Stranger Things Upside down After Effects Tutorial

Hello and welcome back to another episode of The Cap Filmmaker. In today's episode we'll be taking a look at that upside down effect from Stringer Things. Let's dive in.
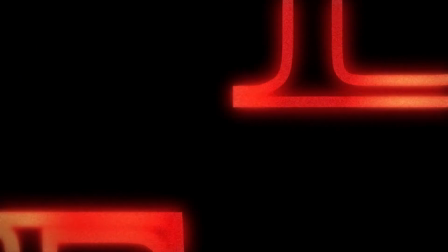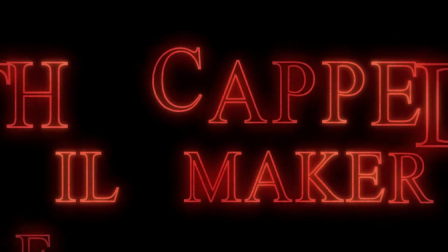For this effect you're going to need two pieces of footage. One of the room that you're going to turn into the upside down, and click the link in the description to download the vine texture.
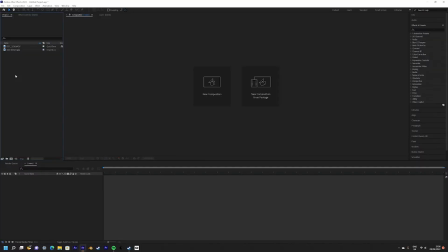Anyway, with that out of the way, let's go. Okay, to start off with we need our footage and our vine texture, which you can find a link in the description. So we're going to drag in our footage into a new composition.
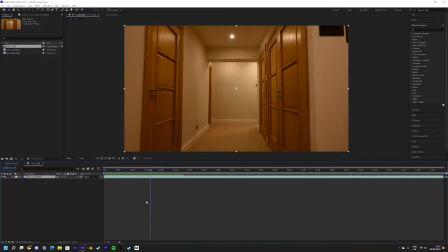As you can see, we've got the footage going through the hallway, then what we're going to do is we're going to go over to the Tracker panel and press Track Camera. Once found it there, go into the Advanced panel and select Detailed Analysis. Then just let After Effects do its thing.
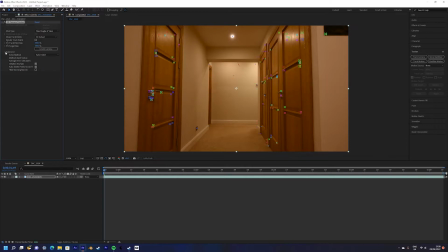Once it's done, use the red Target tool to select a point that matches up perfectly with your surface. Then right click and select Create Solid and Camera. Next, rotate and scale your solid so that it perfectly matches the size and position of your surface.
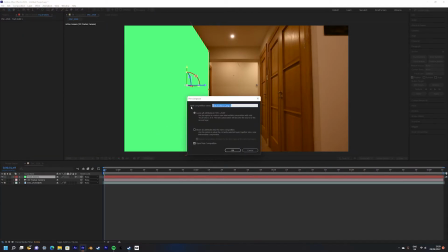Then, right-click on the solid and select Pre-compose. Be sure to select Leave All Attributes.
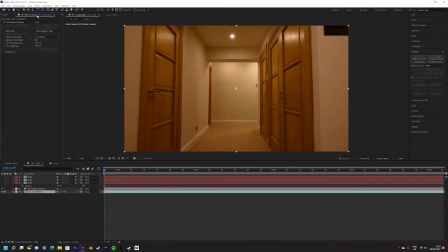Then, duplicate this solid multiple times and cover each surface in your scene. Once you've done this, you shall be left with basic geometry of your scene which you can use to add vines.
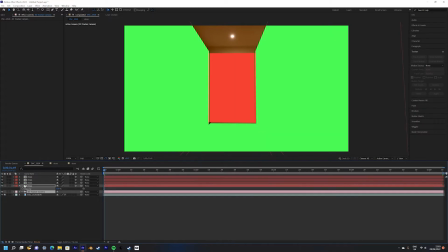Our next step is to pre-compose the solid and all of our geometry layers.
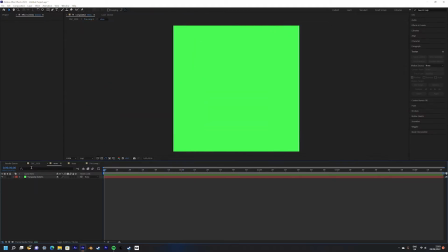Now we can start adding our vine texture to each one of the solids. Simply enter the pre-comp and add your vine texture.
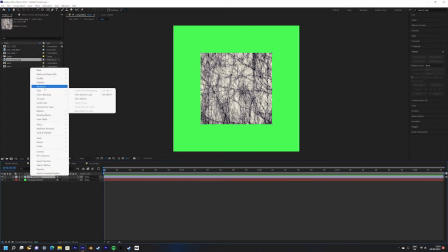You may need to resize the layer. Simply right click, go to the transform menu and select fit to comp.
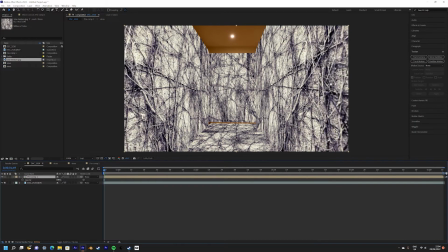Now, go back to the main comp and lower the opacity of the vine layer to blend it better with the scene.
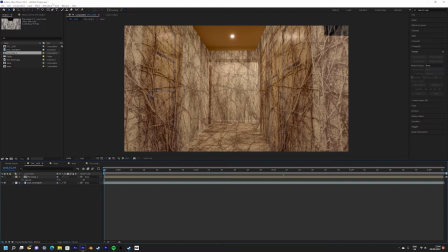We are now going to lower the brightness a bit in the scene to better match the look from the show. Add an adjustment layer then simply add the curves effect and lower the brightness to your liking.
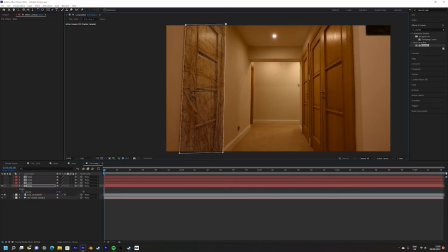Next, mask around any doors that you might have on the wall to blend it further with the real world. This works because the 3d layers will move in 3d space and thus the masks will move in 3d space as well.
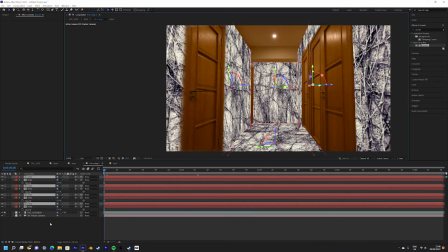Now we are going to add the iconic spores slash dust that floats in the air in the Upside Down.
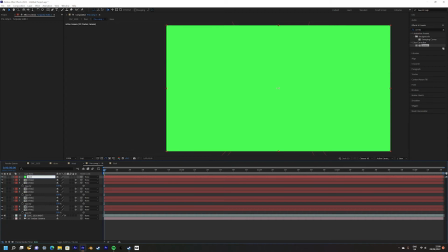Create a new solid and label it dust slash spores. Right click and pre-compose the layer.
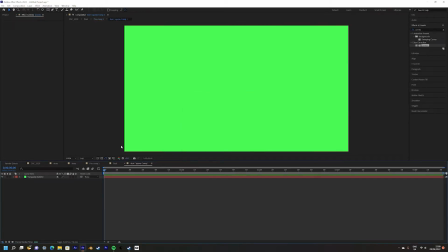Then add the CC bubbles effect to the green solid. Make sure your solid is tinted white and change the shading type to fade outwards.
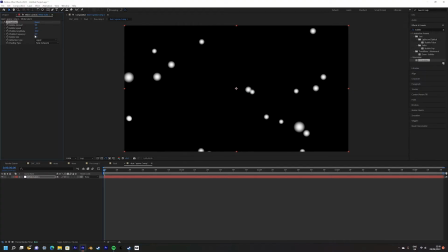Now you can change the settings in the bubbles to make them more like the dust in the Upside Down. It purely depends on a shot for shot basis but it's completely up to you. I then drew a mask in the center of the solid so that they wouldn't be getting hard edges in the 3d layer.
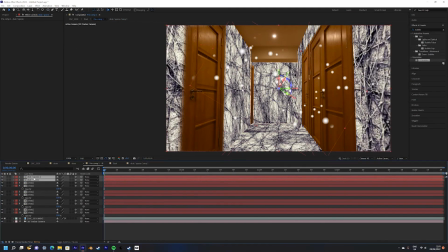Next go back into the main comp and make the dust a 3d layer. This will create parallax as the camera moves throughout the scene.
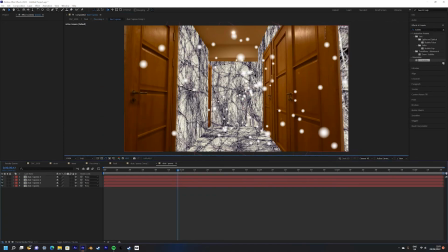Duplicate the dust as many times as you want and fill out the scene with your dust.
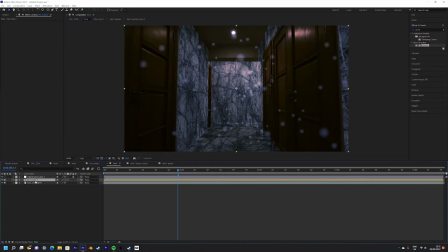Next I use the curves effect to further capture the look of the upside down and then your effect should be completed.
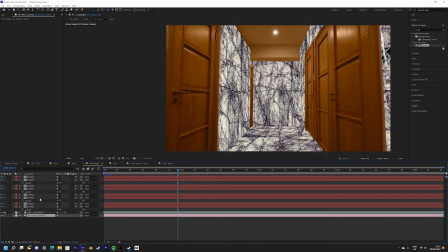Let's have a
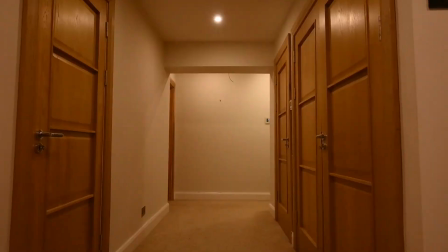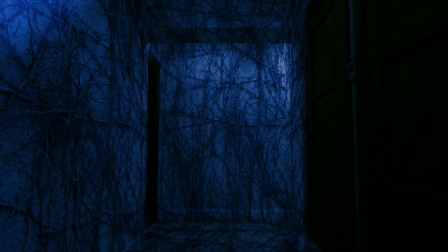a look.